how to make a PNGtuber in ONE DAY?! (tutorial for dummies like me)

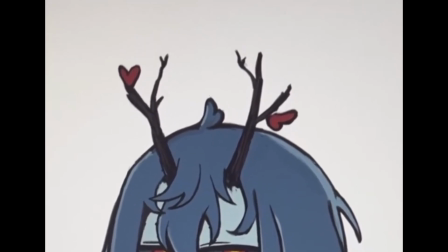(4:05)
Yes, I did make mistakes with the cutting process, especially with the big model, but it was really only a matter of just going back to your original file.
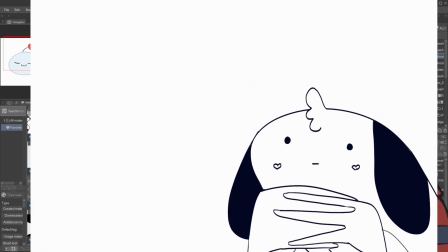(4:13)
Make sure you keep your original file, and then just recutting.
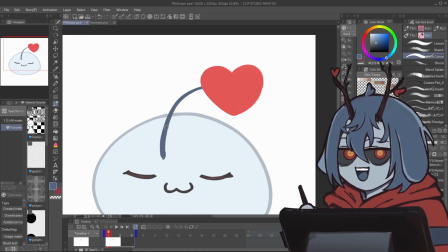(4:18)
I realized I could go back as many times as I wanted to just cut and cut the various different parts.
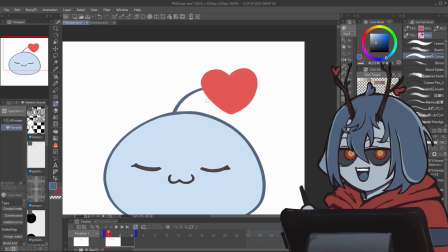(4:24)
If I missed a part, I could just come back and just cut that part separately and then just add as much bleed as possible.
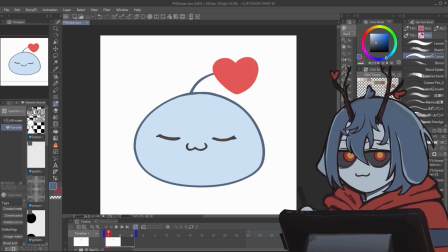(4:29)
So I can show you the files that I made for all three models.
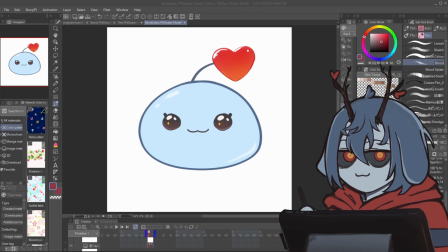(4:34)
So you can see here for, let's start with my Bamberse model. So I made sure that the heart in particular was separate to the connector since I wanted them to move separately.
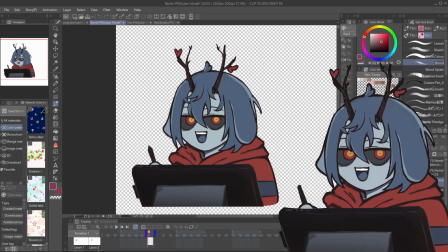(4:45)
For my series model, I made sure to cut the ears separately, for example, so that they would have their own bounce.
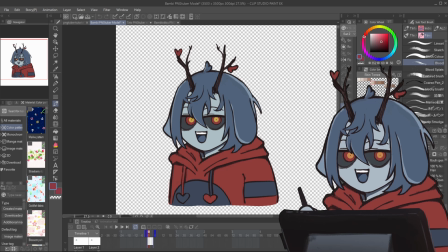(4:51)
I also made sure to cut the little heart separately so that they would have their own jiggle as well.
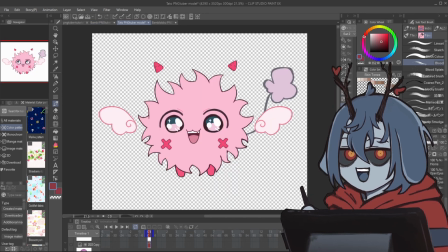(4:56)
For the model I made for my sister, I made sure to cut out the tail, drawing the wings and horns on separate layers, as well as cutting the legs as well, so that they would all move at different paces to the main body.
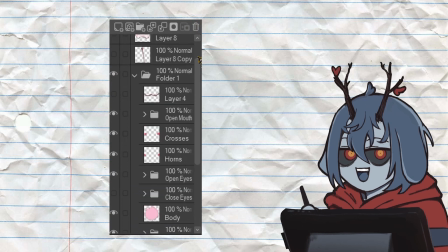(5:09)
So once you've got your spread of different body parts, it's time to make sure that you label everything properly. You will thank yourself later, so please be as clear as possible. And you can see here my naming system.
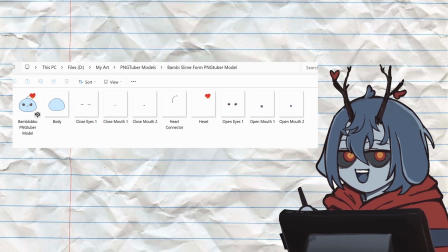(5:23)
Very simple. It's literally the body part. If you have more than one expression, you can put I1, I2, whatever floats your boat. But this is it. This is step 3 complete. You have prepared your ingredients.
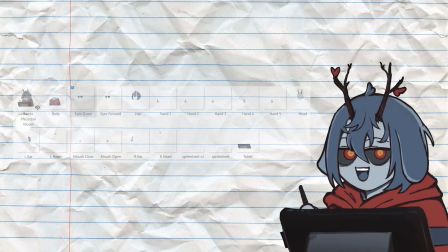(5:36)
Step 4, set the table. It's time to export all your parts as transparent PNGs. This will ensure they remain in the same location and in the same size relative to each other when imported into PNGtuber Plus.
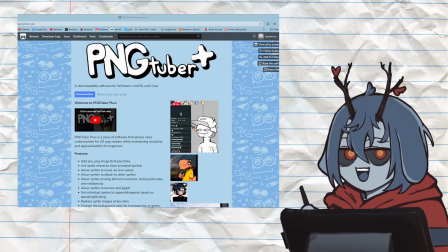(5:49)
If you haven't done so already, it's time to download the PNGtuber Plus program.
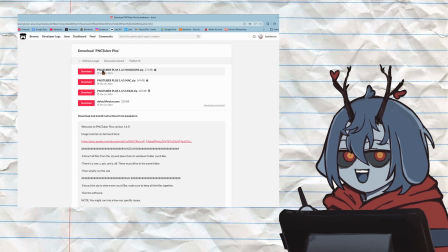(5:54)
This is the one that I've chosen to go with, but there are definitely tutorials for other PNGtuber programs out there. And the link is down below in the description.
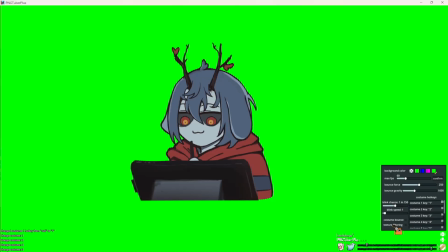(6:03)
Once you downloaded the program, you will need to click into this button to leave the preview mode and enter into the editing mode.
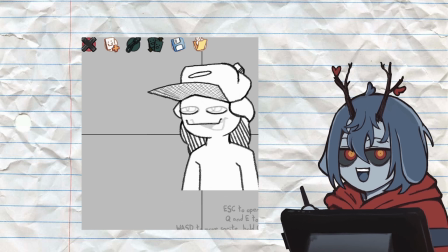(6:09)
Then, if this is the first time you're opening it, there will be a default model present. You can remove it by simply clicking the main body and then clicking on the bin button. Now it's time for you to import your PNG files into the program. To do this, first click Escape on your keyboard.
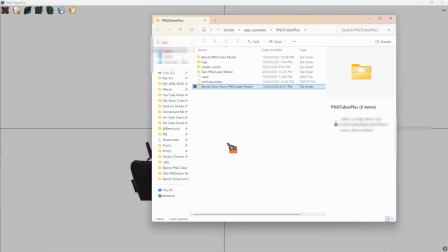(6:24)
This will open up the directory folder. Now you can move the PNG files that you've saved onto your computer into this folder.
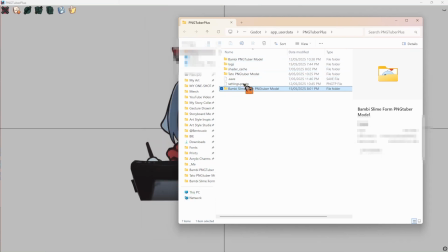(6:31)
It's very important to remember that if you want to add new or replace any sprites, you will need to put them into this directory folder specifically. Otherwise, the program will not recognize it as an addable asset.
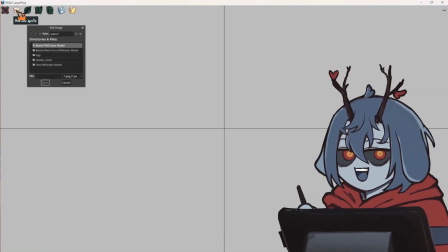(6:43)
Now, click the Add New Sprite button at the top, and then you can add each PNG one by one.
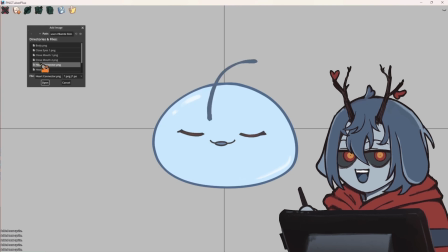(6:49)
It'll look super messy at the start, but just trust the process and add them all in.
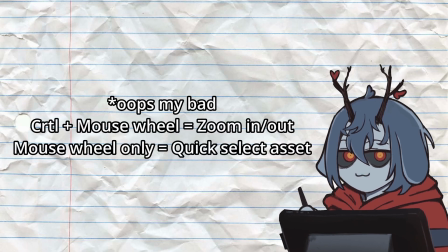(6:53)
Now that everything has been imported, to select an asset, you can click Control and then move the mouse wheel to freely zoom in and out.
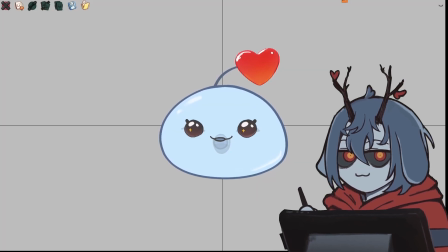(7:01)
To reorder your assets, there is two ways. First, you can click this icon at the top to open up your layers menu,
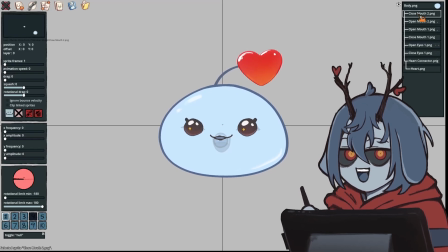(7:08)
which will list out all your layers and linking hierarchy, which we'll go through in a bit more detail later. You can then use this menu to select assets by clicking on them, and then to reorder, press E to bring forward or Q on your keyboard to push it back.
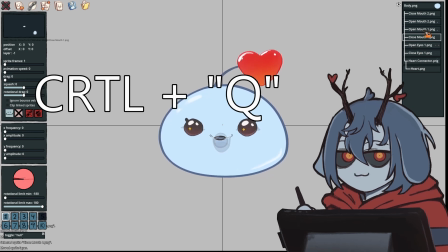(7:23)
Alternatively, you can use Ctrl E or Q on a selected asset to move it forward or back accordingly. So after you've adjusted your layers to make it look like the original design, with the exception of the eye and mouth,
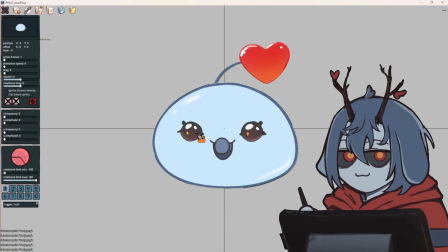(7:36)
which you will then need to adjust in the side menu to ensure the eyes and mouth change according to when you speak. Here's the settings to make your PNGtuber model blink and talk. For the mouth open, you need to click these crossed boxes until it displays this symbol.
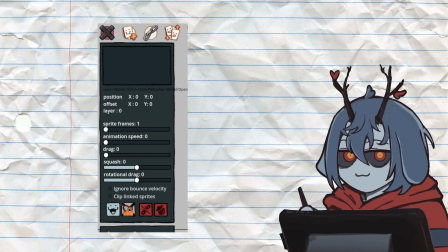(7:51)
For example, if you set it to this symbol, then that mouth open asset will only appear when you talk. Here are the settings for mouth close, eye open, eye close.
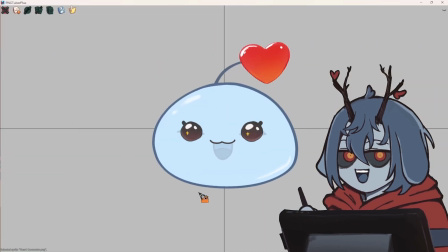(8:02)
You can do a quick check with your mic on by clicking into the preview mode again and
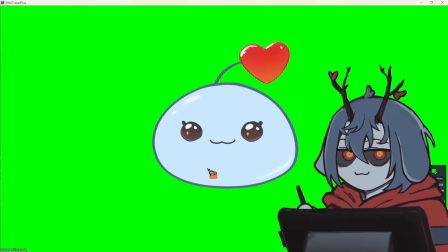(8:07)
just talking just to see if it moves according to when you speak and when you don't.